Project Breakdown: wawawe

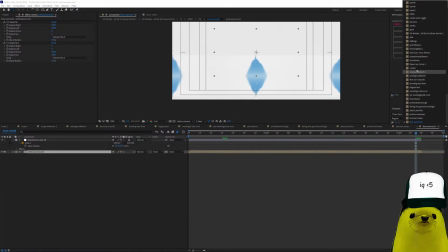It turned pretty cool. It's how you cheated CC reptile if you don't want to mask.
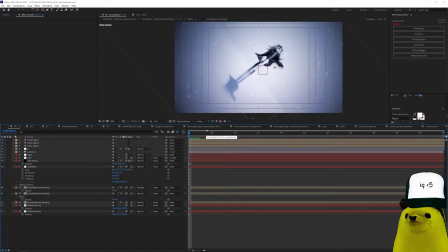Where are we? D5. Now here, this is a made up thing that I just made it look. It goes whoosh. And this is the shadow.
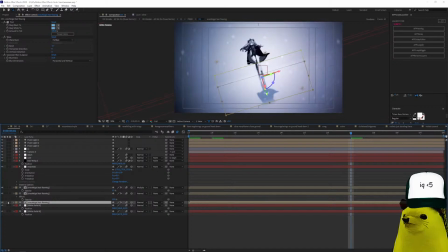It's a 3D tint warp Gaussian blur. You see? This is a mask of Reshkigal that I mask.
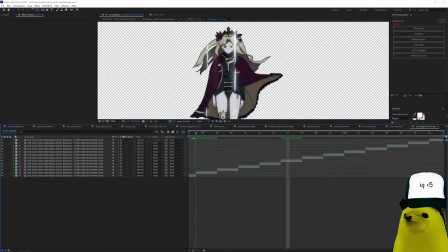You see? We.
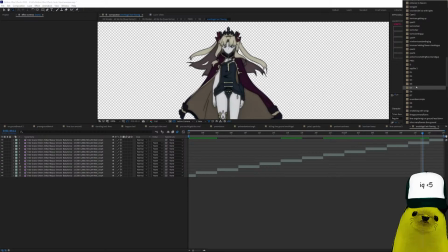Where were we? D4? D5? And yeah, it just moves.
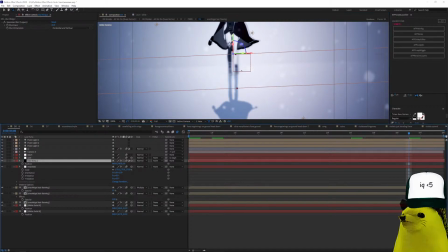I also blurred this so that it, you see, has a blur so that it hides.
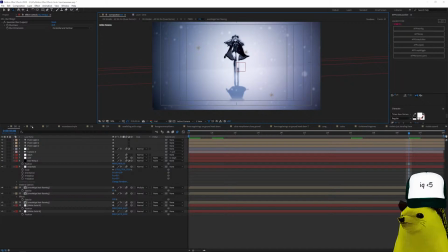I think it makes it look cool. Okay. D6 is the same thing, just different camera movement, just slower.
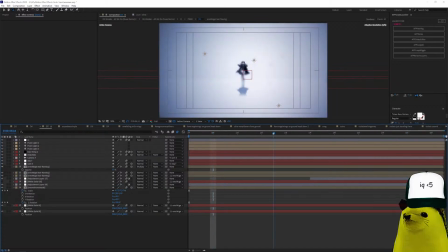Now D7, different position. I added the petals and I changed the color of the petals to red and added not only CC radial blur, but I also added this Ouroboros thing, so it looks whoosh.
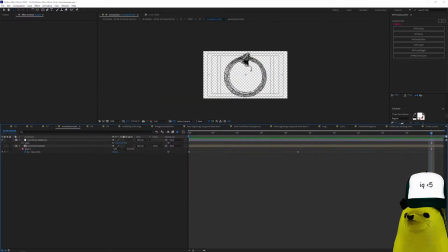Looks pretty cool, but it's an Ouroboros snake again. I thought it looked pretty cool.
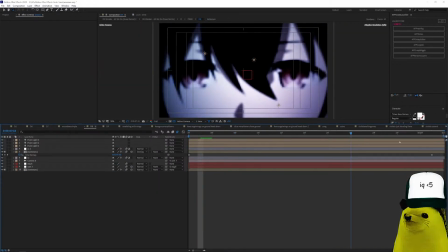D8 is just from the detective is already dead, and I changed the color of the eyes to red because it was originally blue, and yeah.
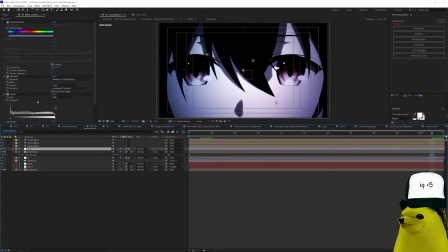And also has, I think I don't know. That's pretty cool. I don't know.
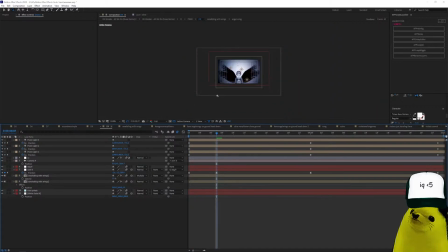Simple. This one, alright. This one it was a little bit more harder.
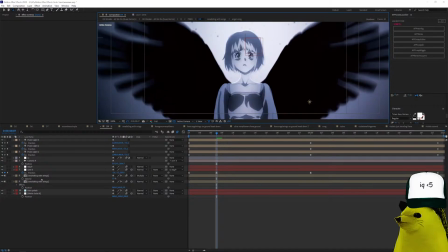This is the thumbnail. You know, pretty cool. The camera movement and all of that is the same thing. The petals are the same thing, just different color. So I'm gonna show you how I made this thing.
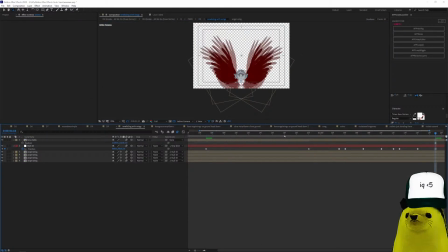Animated the things here, you see, and it goes bra bra bra. This controls the position of the wings according to the mask of the woman, because the woman goes like this.
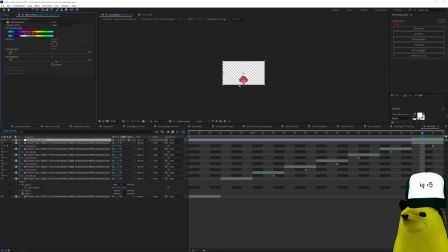This is the way I made it from red because the original scene was red, so I made it like this.
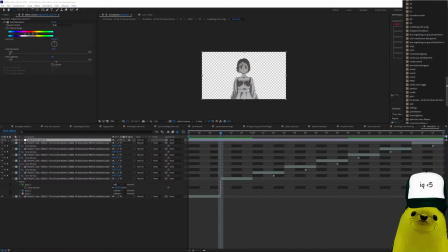So yeah, that's where's D7,
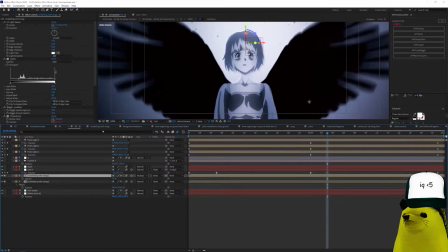D8, I mean, D9, and falling with wings.
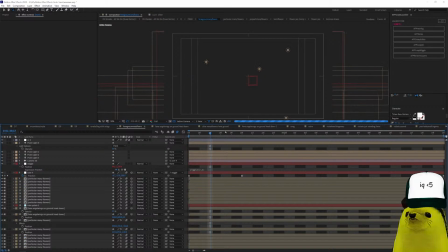Now this, I made this on stream, so
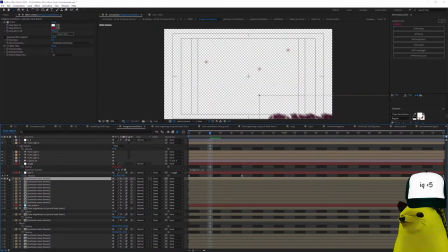the only thing I added is, you can see these are the flowers, and it has CC white time, so that it looks
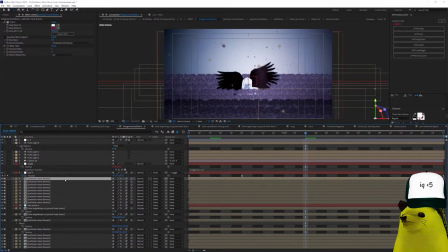blurry, even more blurry than it is. And this is also a composite.
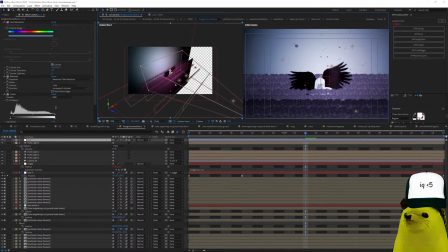It's a composite 3D thing. You see, this is all the repetitions of the same thing. These are two solids. The back is two solids. The camera goes in there.
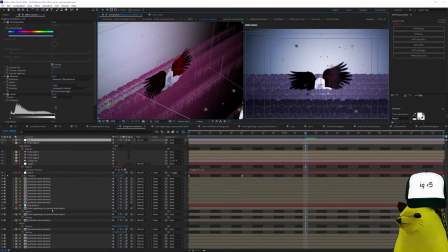Here's the thing. It's Fina with angel wings.
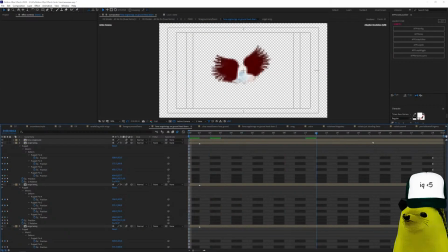It's just the same angel wings, 4, and they just move down.
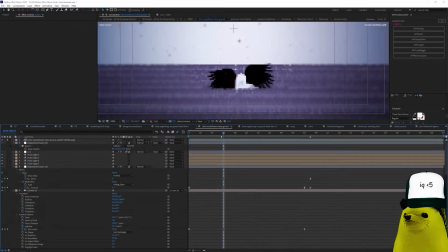And I just colored them red this time because she is now evil or something. Now this thing is the same thing, but with more flowers, and Fina, the princess with the wings, is even whoosher.
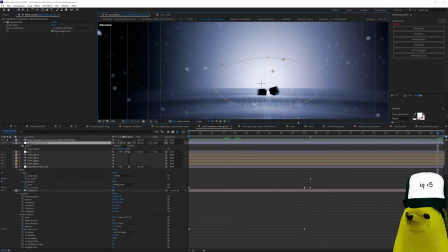But I added this thing to blur the whole thing, because if I didn't blur it, it will look really cringe.
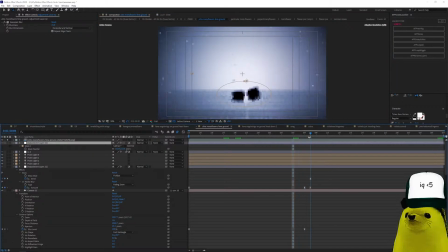And to do the change from red thing, I just changed the color from blue to red to blue.
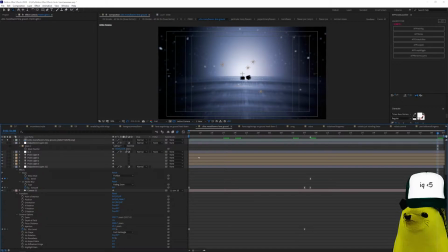Yeah, and there's more lights here because I needed more lights because it was a bigger scene.
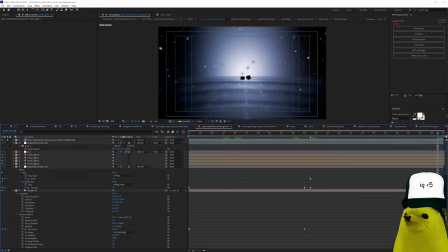If you see custom view,
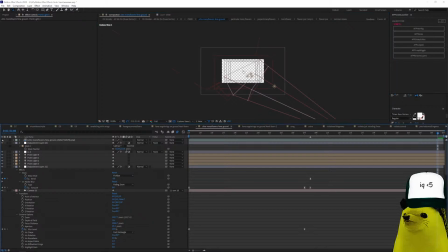it's gonna wait quarter, because it has 39 layers.
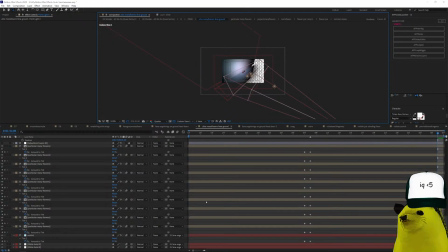It's not that much, but look at
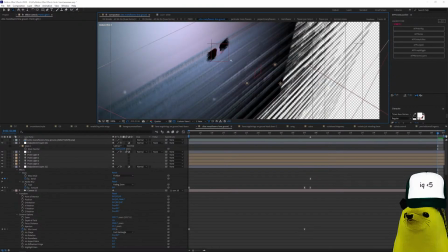These are all CC white time flower movement animations, okay?
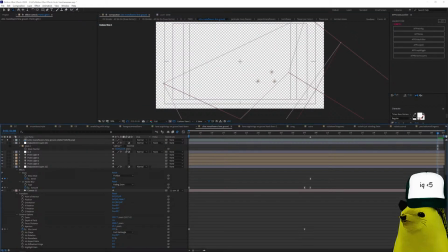Alright, then
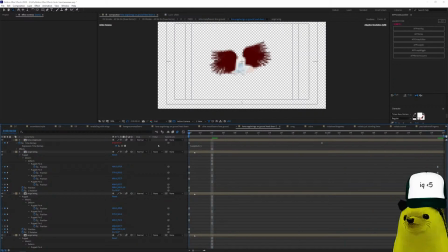you see the same animation. I just made the wings move up now. And I think that's how it goes down.
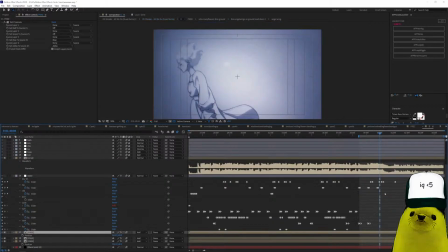Singing. Oh, I forgot. Now this is just anime, okay? This is from Fate.
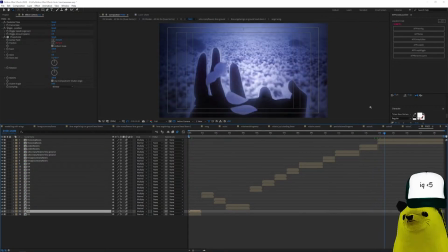Just sync the anime to the thing and added the coloring, and it turns into
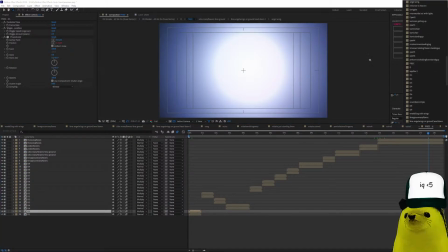whitish with the circle comes from. I'm just gonna show you.
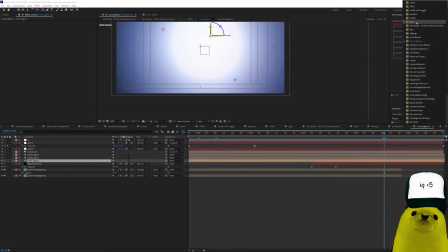It's just the 3D lights, okay? Um, Now we go into the outro. The last part. What the fuck is the outro? Outro.
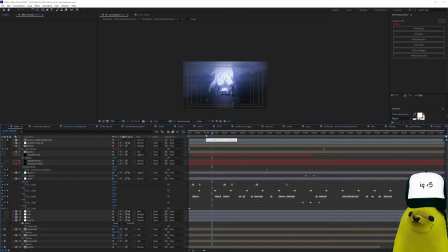So I made the outro so that it will contrast with the intro because the intro was black, so the outro should be white to maintain the yin yang thing. So here you go.
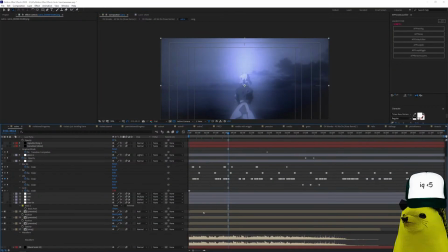And this is just anime, okay, with the you see it's the same slider with sounds and the same thing. Okay, and the outro RGB, and here you have this, alright.
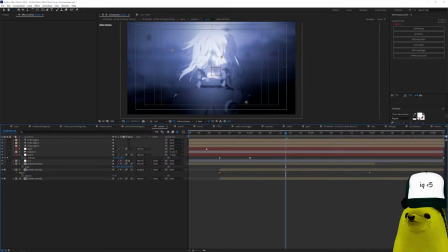And this is just the anime from the anime.
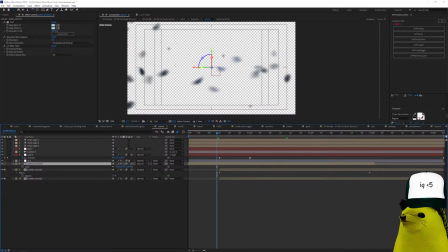Didn't even mask, just added these flowers because the flower disappears. Because in the beginning the flower appears and in the end the flower disappears. And she's just watching the waves to complete the meaning of the video, alright?
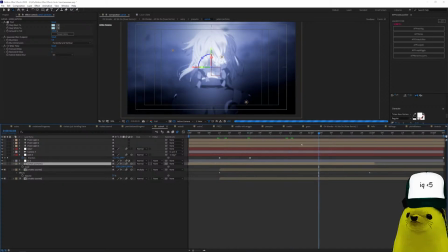And so yeah, you have that. It's just the anime, and I just ultra duplicated this thing with multiply and the shader shift channels look to make this
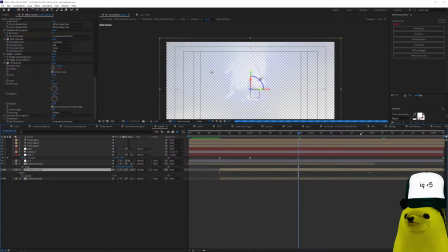awful blur effect to make it weirder.
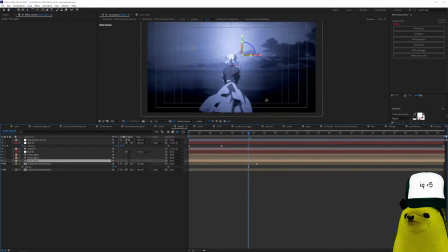Same here, and there you go.
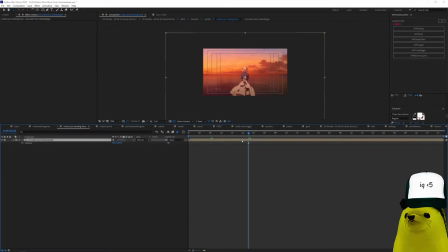By the way, this is not the actual size, I oversized it. This is the actual size of the movie. Okay.
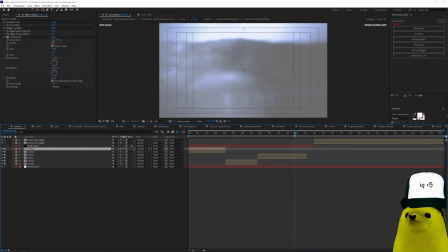Then here it's just another part, and then I just fade it into white, and then the credits.
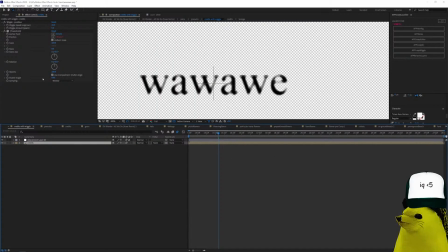The credits are just I added the wiggler, same thing, so that it moves, and median to make it. You can see here what median does. Yeah, looks it makes it deteriorated.
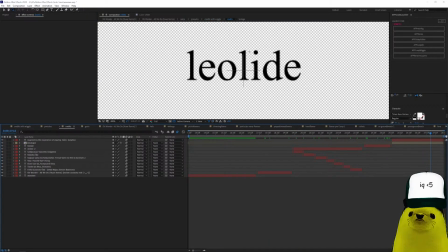And it's just text layers and then my logo. And yeah.
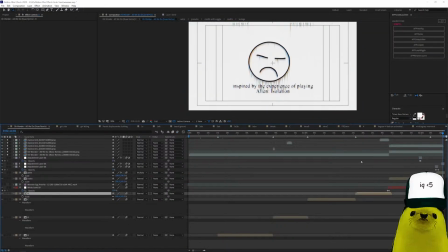So there you go. This is breakdown. I hope you like it. Oh, here I made some more stuff. You know, the song has some brr sounds because I added even more vinyl sounds.
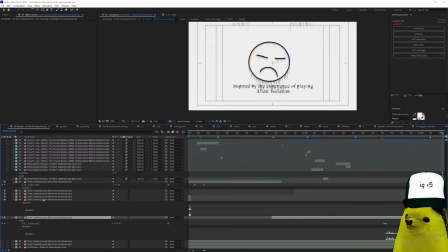Okay.
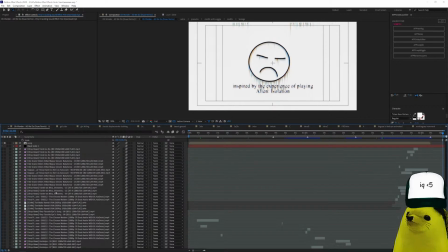So these are the vinyl sounds that I added to the song that I already edited, that is already resampled and remixed by some other DJ called Nux. Right? The way I remixed the song is here on Audacity. Let me just show you. Audacity, blah blah blah.
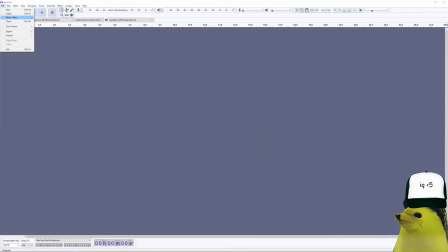File, open, recent file.
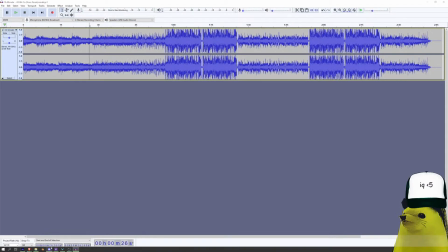Here, you see, I'm just going to show you the original
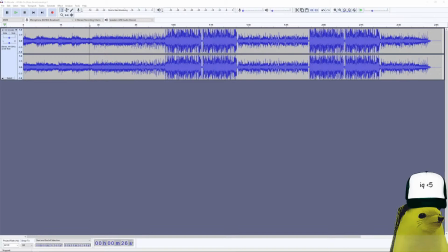file so you can compare it to mine file.